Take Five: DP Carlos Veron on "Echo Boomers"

I based the whole look of these on an anime that I was watching after I got awarded the movie.
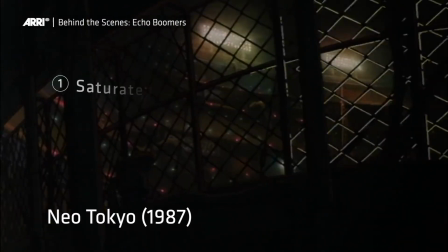Neo Tokyo, it's something else. It's very saturated palette. It's very contrasty.
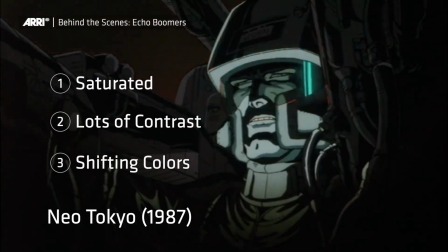Colors are constantly shifting.
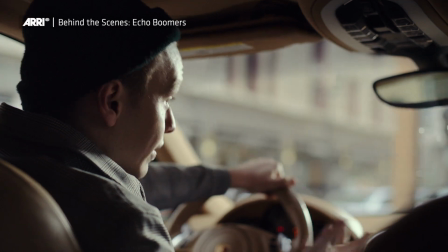And I thought it would be a very different and new approach to shoot something like Eco Boomers.
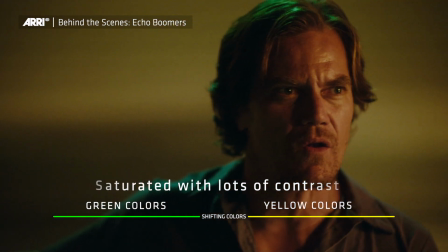Going off the tracks, my face will be the last thing all of you see.
It had an incredible mood to it.
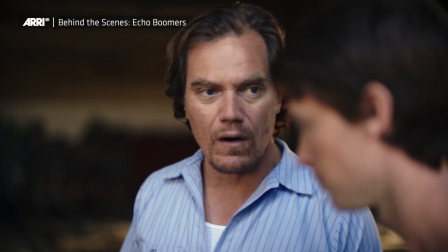It had an incredible story of betrayal. So there was some inherent darkness in the story overall.
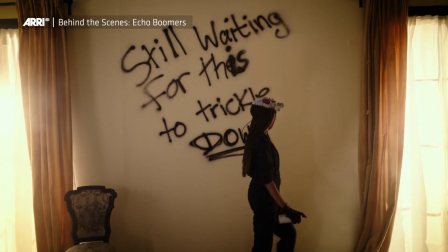We're not just stealing. We're sending a message.
I thought that enriching the palette and saturation,
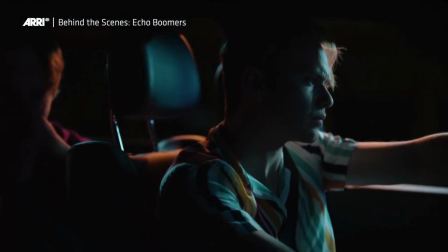working primarily with not more than two main hues and maybe do a little accent on a third cue,
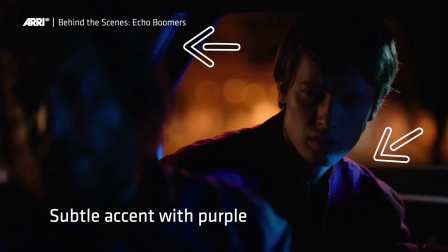but just very subtle and something that would complement instead of opposing as a main tube. That was something I really enjoyed. It was like painting.
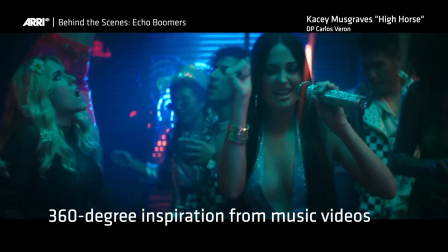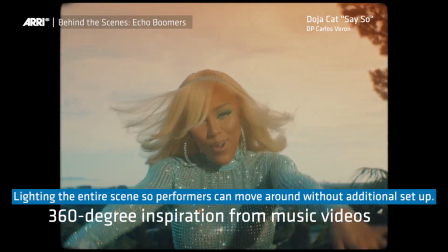So I started developing this way of lighting almost 360 degrees, working without marks, working without rehearsals.
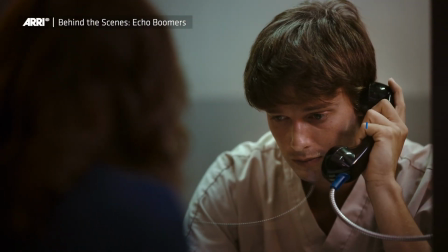The signature primes are magical lenses. The bouquet is incredible. It's subtle, it's elegant. It can be very dreamy too, especially with the magnetic ring behind it and the customized filters that you can do.
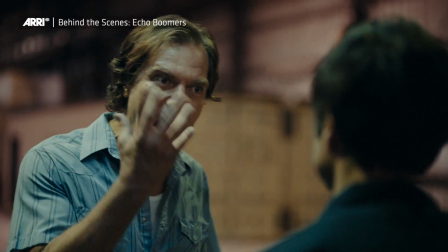The Signature Primes had allowed me to work, is to be extremely precise when I need to,
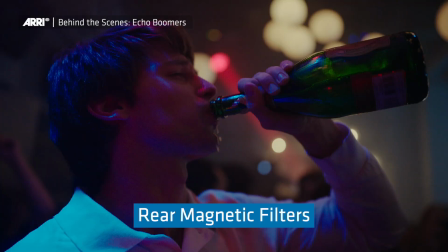and to be able to remove that position with the magnetic filters in the back of the lens when I needed to. So it was literally like having the closest I've had to customize my lenses.
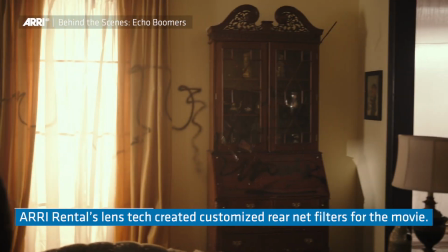When I needed to be softer there was like also a filter that Mr. Foster had built for us in different
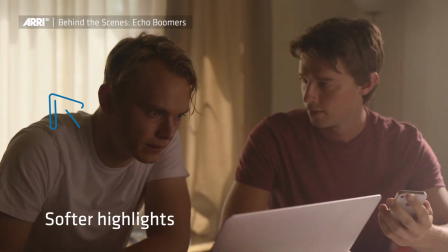intensities because we could stretch them and made it lighter so that we could just bring the highlights you know into a softer vibe.
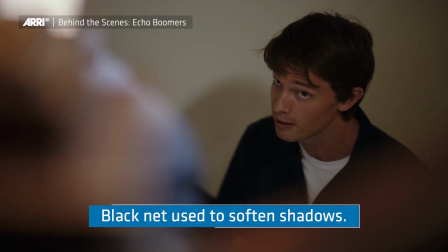Or when the blacks were too sharp and too crispy you know we'll bring a black net you know to soften them and it was like just literally we would be able to make anything out of these lenses.
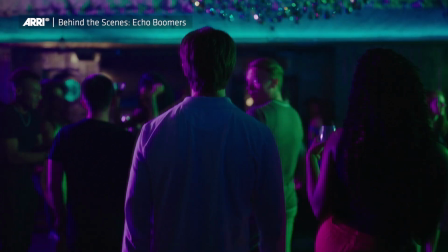It would create a fan of colors that would range from purples to
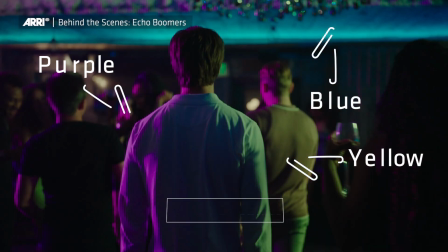blues and yellows which were basically the main palette of colors in our movies. I couldn't believe the beauty of the texture that it would bring.
If you say one word to anyone, I dare you.
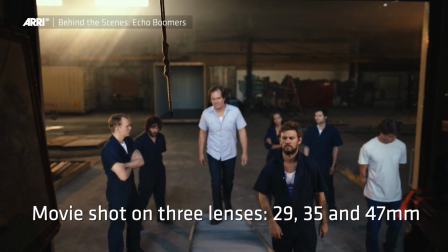29 and 35 became basically my work courses.
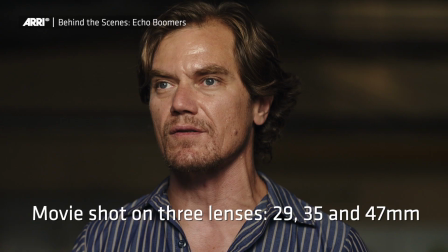They provided something to me that in Super 35 I would not be able to get, which is the bouquet. The way these lenses fall off is so beautiful and it's so subtle that I could,
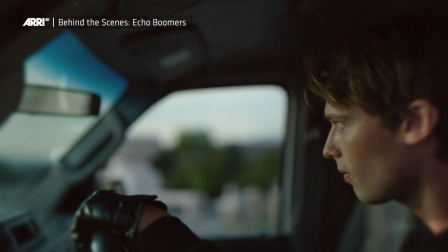you know, perfectly put at 29 and achieve an out of focus that it was very tasteful and I had never been able to get that on wide angles on Super 35 format.
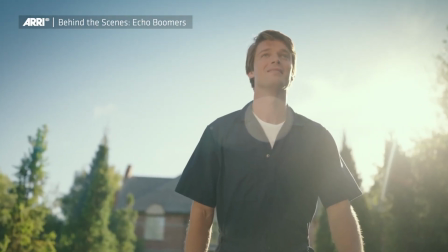The large format and the signature for me it's unbeatable and so far that's my favorite setup. It's something I would want to shoot everything on.